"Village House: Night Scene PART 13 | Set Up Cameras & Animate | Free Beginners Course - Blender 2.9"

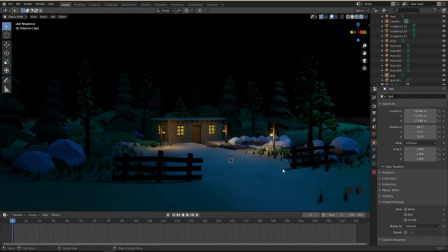Hello and welcome back to Ekmalay Studio. I'm Azadin. In the last video, we done our lighting to our scene, and I think it's look nice. I just want to explain a little bit about.
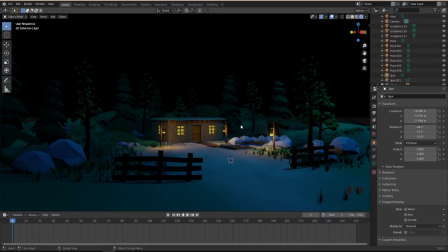I said I'm gonna play with the setting, but I didn't change much while playing with the lighting. Probably many think is exactly the same as the last video, but just I'll explain what I've done when playing with the setting.
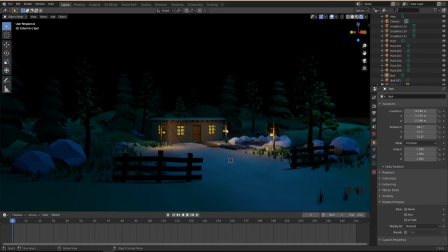So I just copy another light from here to this side, so just to light up this side was really dark. And I said when I explained this one, like, you know, adding these little point light, maybe it's faking as well, but just give a little bit more like when you have a dark area,
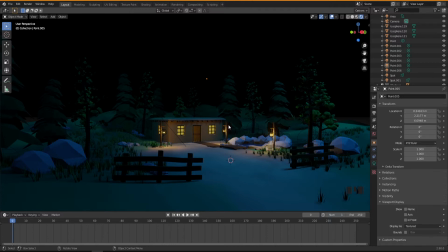you want to little bit have more light in there. So what I've done, I just copy one to this side, and other thing, I just change the material color of this one to a little bit lighter. So what I've done, I just select this one and move this little bit up.
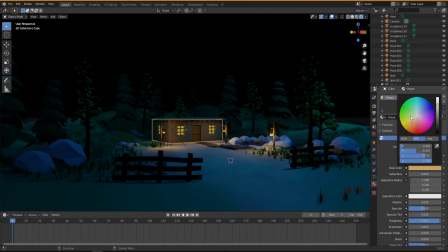Nothing, I didn't touch anything in here, just move this one up. And as I said, you should play, you know, with your material color and lighting, because everything's linked together to make your scenes look nice.
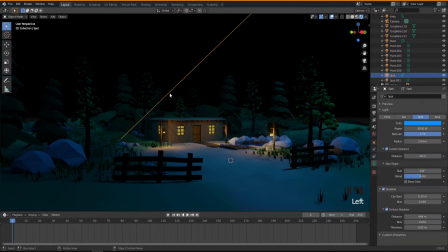And I'm gonna show you the setting I'm using for my lights, so you can stop your stop the video and copy if you want. So I did change this one, I think, a little bit higher.
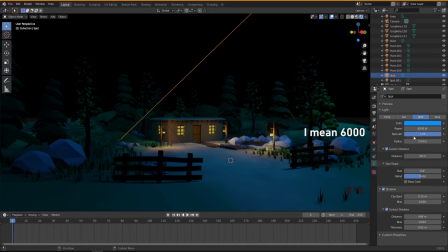So it was 4000, I did to 400, and these are the setting I'm using for my light. Maybe yours gonna be different. And the other light, which is just like an ambient light from this side, so I think it's same, I didn't touch it.
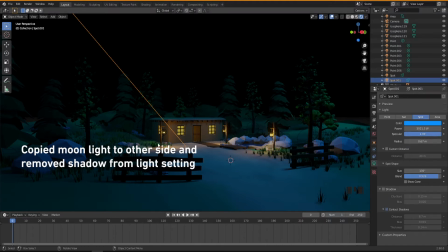But we don't have shadow on this one, because we don't have shadow in both way. Our moon light is coming from this side, so if there is a shadow, it's gonna be just this direction. The other thing, I didn't touch anything else. I may check this one.
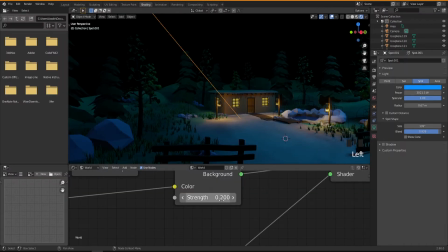If I change this number, I believe it was 400, I may reduce it down to 200. This is our volt, which is just ambient light by the image.
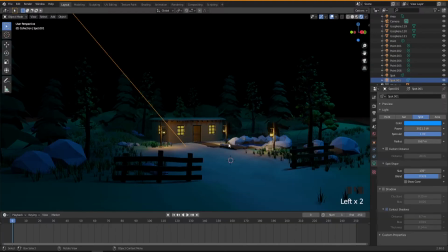So I think that's all I have done, and you should be good to go. I'm gonna, but there's a lot of option you can still play if you want to make your light little bit different than mine,
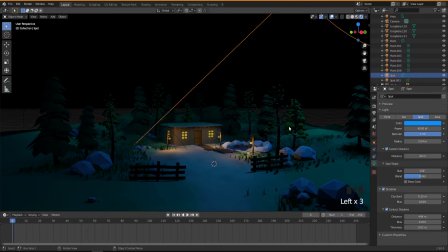because for example, if I select this one, like just by distance you can make things different.
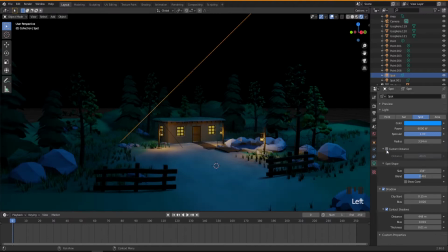For example, now if I remove this one, it's just lighting everywhere all the way around. But if you want just like, you know, in the area, because this is like a 4 meter your light distance, which is going to if you do this, I believe this is more like I want to have,
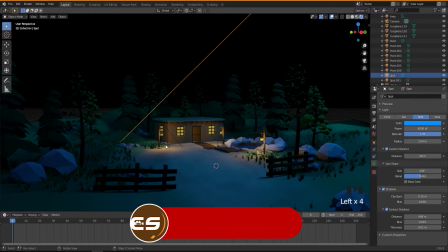because farther away it shouldn't have much light. We want to focus on this area, which is the interesting point. We don't want to light up much, you know, at the back. But because it's moonlight, so that's why we still need to have a little bit of light around there as well.
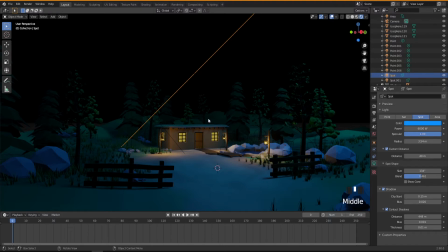If you don't like to have like mine, to don't have moonlight, you just reduce this number down. It should, if for example, I'm just gonna change it to 100 or 1000, sorry.
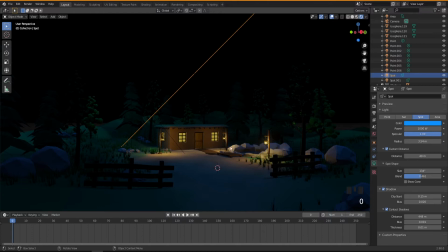So if you prefer like this, your night, that's all.
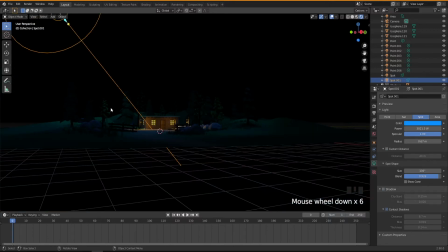I'm just change this one too. So it's all about how you like your scene to look like.
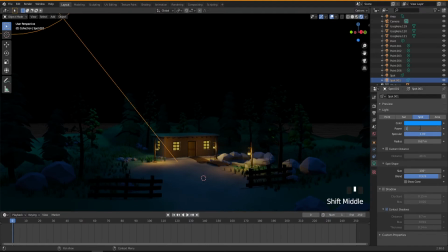So just change this one to 1000 or less, or 500, something like that.